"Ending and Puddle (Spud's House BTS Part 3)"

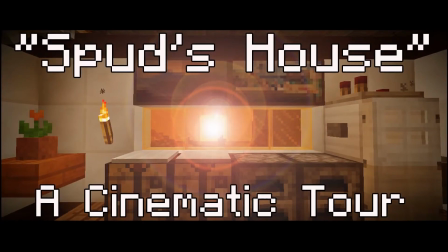Hello and welcome to the behind the scenes for the Spud's house cinematic tour.
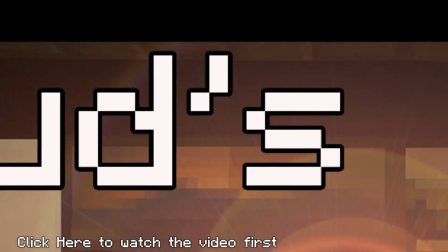I'm R-SpudgyD, the mastermind behind the video, the build, and I'm going to give you a glimpse of how this particular video was done.
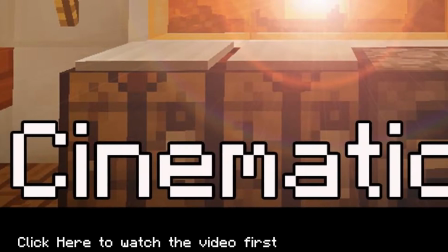It's one of my favorite Minecraft videos I have ever done, and also one of my favorite videos as far as cinematography and stuff, and I'm really proud of how it turned out.
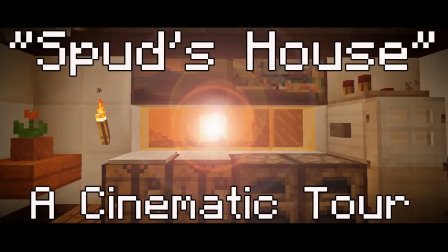Instead of me rambling on and on on how this video looks and how awesome it is how about we just dive right in ending
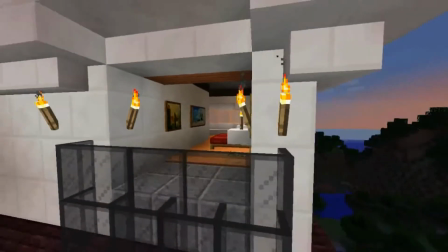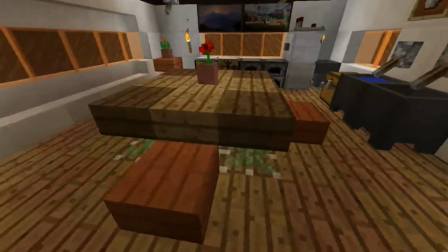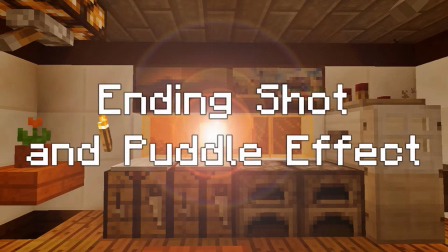shot and puddle effect the ending shot is actually played at full speed i could not get it to look
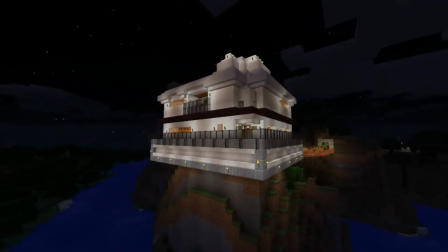sped up and get it really smooth and live the frame rate and have it matched at the time
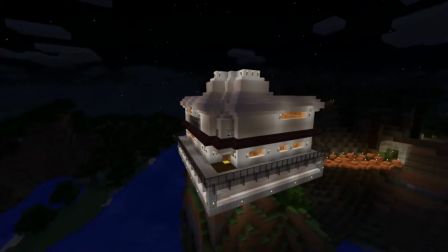slot at the same time so playing at full speed was my only option
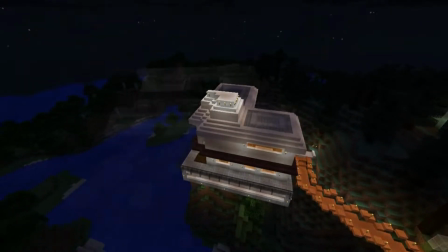this shot wasn't actually intentional just one of the things i was messing around with when I was recording the video and I wanted
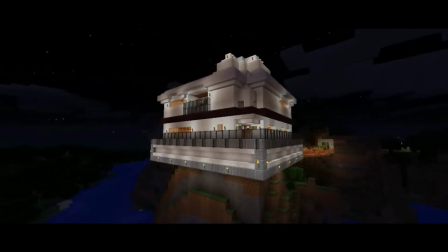to get this really long shot so I was like okay let's just go for it and I'm glad that I actually did this one I think it's a nice wrap-up
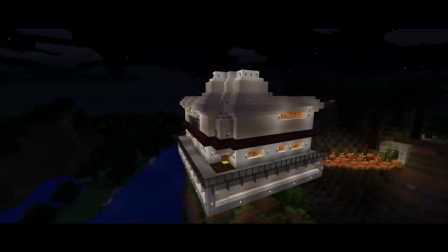and it fits the ending of the song nicely speaking
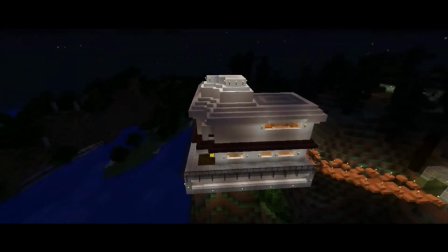of the ending of the song I felt that the song ended a little bit differently than most other ones it didn't just fade out to black kind of a thing it had like a slight waviness to it almost like a wawa effect almost but not quite you know so i felt that fade to black wouldn't do the video footage justice so
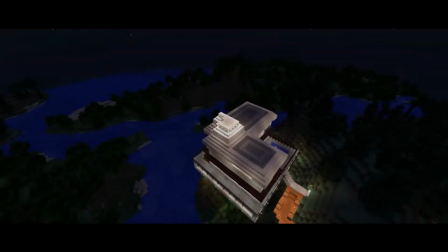i added this little puddle effect kind of thing it's like like
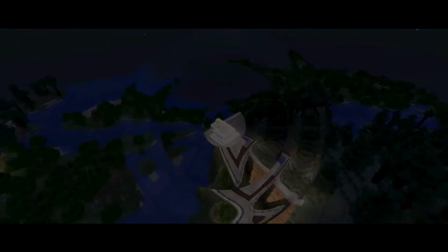you threw a stone on the video to see the waves wave out I felt it kind of fit
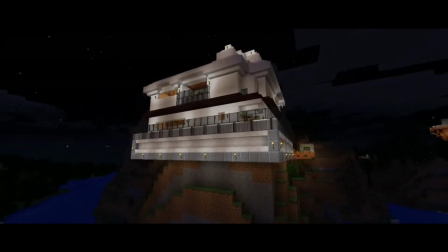it, you know, it wasn't the best thing but I felt that it gave a little bit more grounding as to
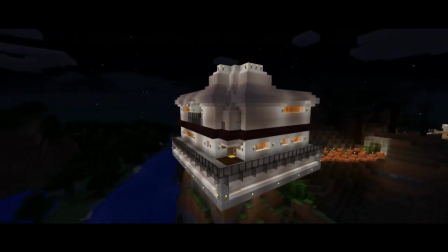why the waviness is there and after a lot of trial and error it was to my liking and made it into the final video.